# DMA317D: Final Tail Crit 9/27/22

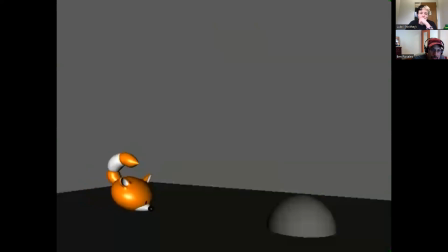The end of the tail, and it seems like that seems to be an area where a lot of students struggle with this rig is they don't overlap the the end of the tail more than the um as much as they should later than they don't offset that animation enough compared to the rest
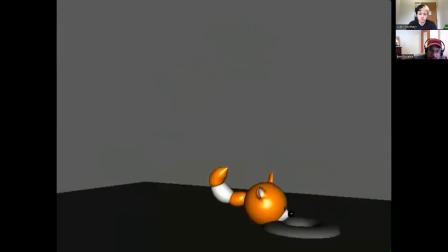of the tail yeah because i looked i tried and so like i tried it without doing like that end of the tail
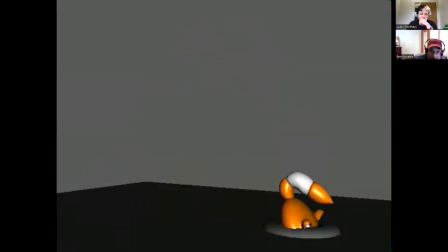and it felt like i don't know the end of the tail felt too stiff so i started animating the end of the tail as well and it felt better yep i think that made a big difference it looks it looks really nice
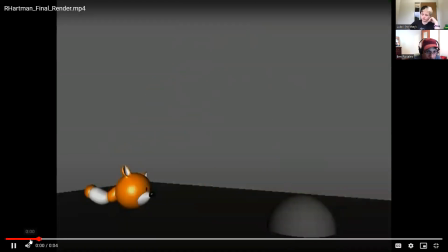in fact you could i would say you can even do it a little bit more right at the beginning maybe it's just the angle i'm not sure but it looks like through here it feels a little bit stiff on the the end of the tail the rest of the tail is nice maybe just adding a few more
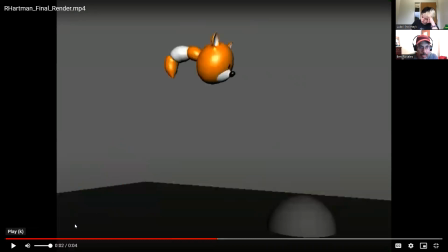um offsets so that it gets there a little bit later like you're doing the rest but yeah it seems like you really have a good control of how to um get the tail to do what you're wanting it to and then he he jumps up and he does he pop it's like a bubble he pops
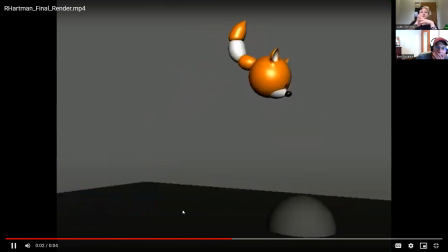or something so like i didn't i kind of use like use it a rep using a reference that i had and and the
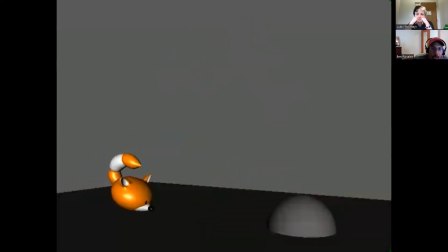thing uh i just consider it like a snow pile because i didn't really like uh because i didn't have time to like colored or anything yeah
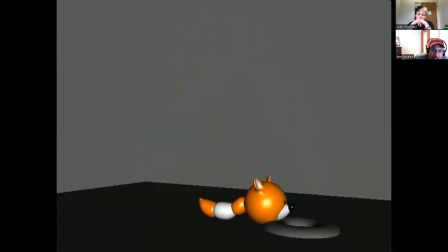okay i really like at the very end his reaction
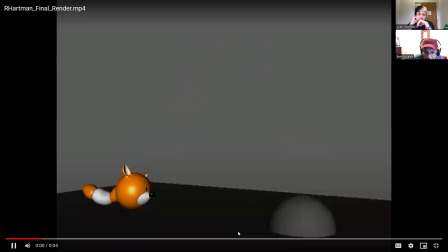he seems really disappointed in what he did is that who is that the idea yeah the idea was like he thinks that something's in there he goes in
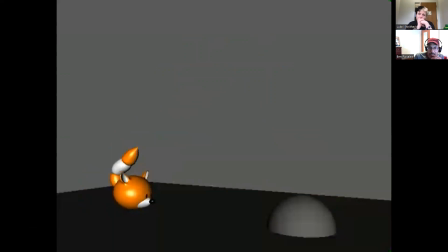like smashes a little the little uh the hill and then comes out and there's nothing there and there's like a sigh of disappointment yeah that sigh is what i like it really reads nicely also rotating tilting left and right at the beginning like he's really studying it looking back and forth i think that's really nice
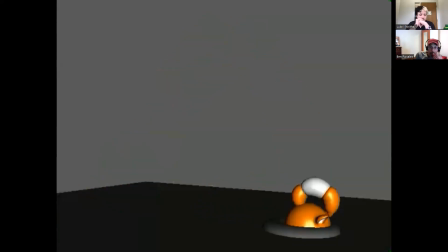good all right so what do you guys think what can uh where
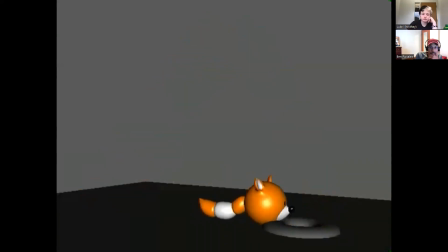can where can reggie improve on in this animation i
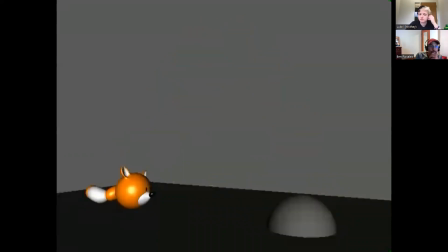do want to mention i thought i i also really like the tail at the
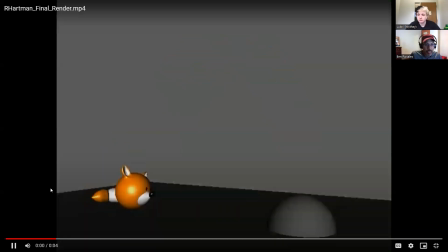beginning but like right before the fox is picking its tail up to jump it does like clip into the floor like right there yeah yeah i tried to fix that but it was really weird to get it
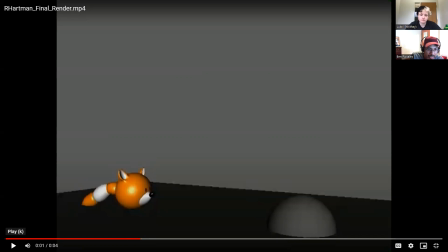like the the transition between like kind of slowing down the the tail wag and then like prepping the anticipation it wouldn't stop clipping through the ground so I kind of just left it alone because I
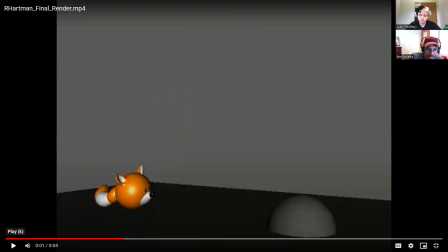didn't want to spend too much time on it and something else I kind of wanted to know is that like the tail to me doesn't feel like like I like how the tail moves but like when it's actually jumping it doesn't feel like the tail is like moving
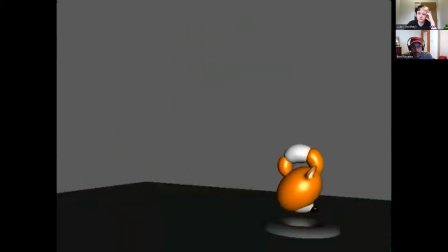with the body since like you have it kind of like uh particularly like when it's going down it's already curving over the head and it feels kind of sudden yeah on the way down
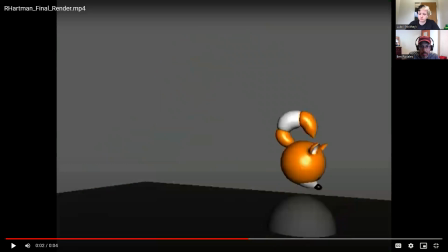it's like I feel like even like when you're in the air to like go over like before it gets to this spot when it's on the first half of the arc it could be a little more like you might want to like tilt the body like facing up so it's showing that it's going up or
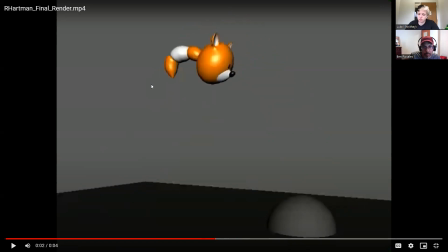something like that or going a little more exaggerated with how the tail might curve up at the top I see what you mean I think the only reason I didn't do that was because on the like in the
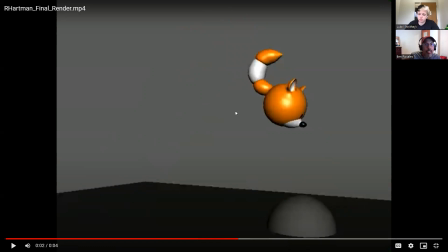video reference it seemed like the fox was always pointed downward yeah you don't yeah he's always pointing towards his target yeah that's what i was thinking as i was talking about that i was like but i think the fox is probably was like looking downward or something in the reference which then it's
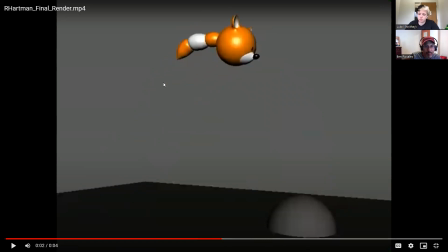like that would that makes sense and it's like looking at it's like it's that well but i do get what you mean though because i did try that too yeah just the jump seems a little off to me but i can't really explain why the best but it might also just because like the fox in the reference jumped a little odd
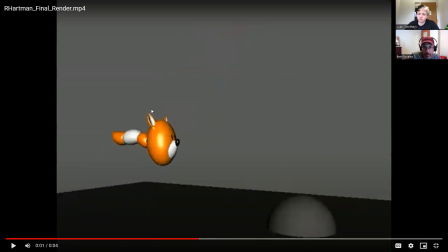yeah the only thing i would say about the tail through these frames is i'm frame by framing through them um i like that it it is offset at the beginning and then yeah i kind of agree with what morgana was saying it it seems
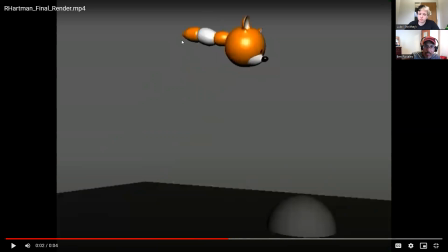like it maybe curls a little bit too much or too early i'm not sure and then it kind of straightens out and then it goes the opposite direction too much this is a really good opportunity to just follow the arc have the tail trailing in the direction of the arc so we it's
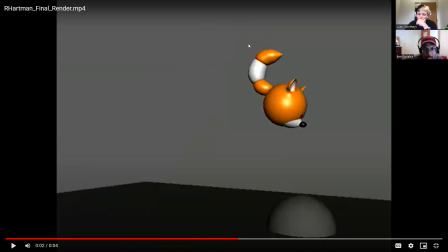it's almost like a ghosting effect where we did the tail is is the trail that it just came from instead of getting ahead of the the rest of it where it's gonna eventually you'll get there but I think it shouldn't get there until after it's hit the snow and then like this is
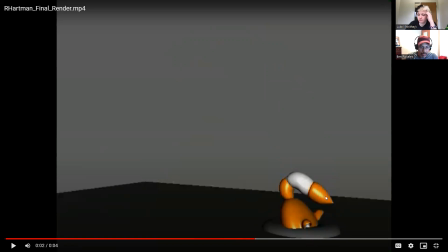the first frame where it really gets there i think maybe you got there too early with the tail uh pointing you know c curve over his head um but yeah i think for the most part it's working pretty well and that's that's a simple fix for the tail yeah yeah good any last
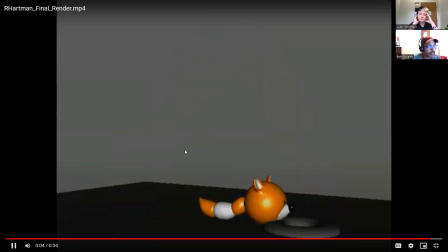thoughts for for reggie
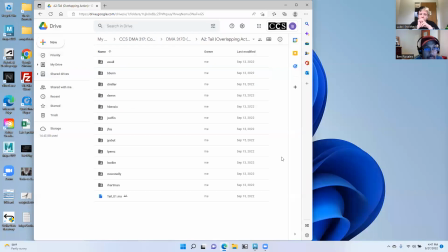all right thank you reggie let's see where we at reggie and then morgana it's three oh three okay are you a star wars fan i am not i've never watched a star wars thing
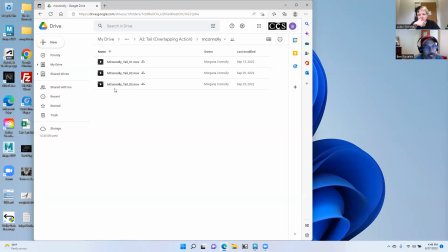every time i say your name i keep thinking of princess leia i mean it's princess leia organa
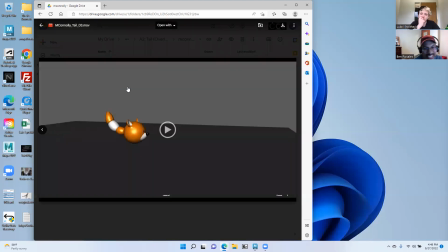but i keep thinking princess leia morgana not just because i grew up in the 80s i guess
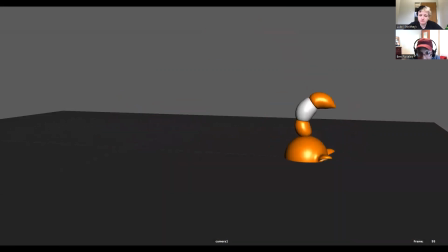all right pop and then digs and so this is another one of those defeated
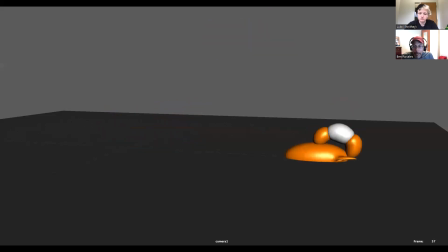foxes that gets stuck in the snow or yep pretty much okay so what do you guys think what's working well here i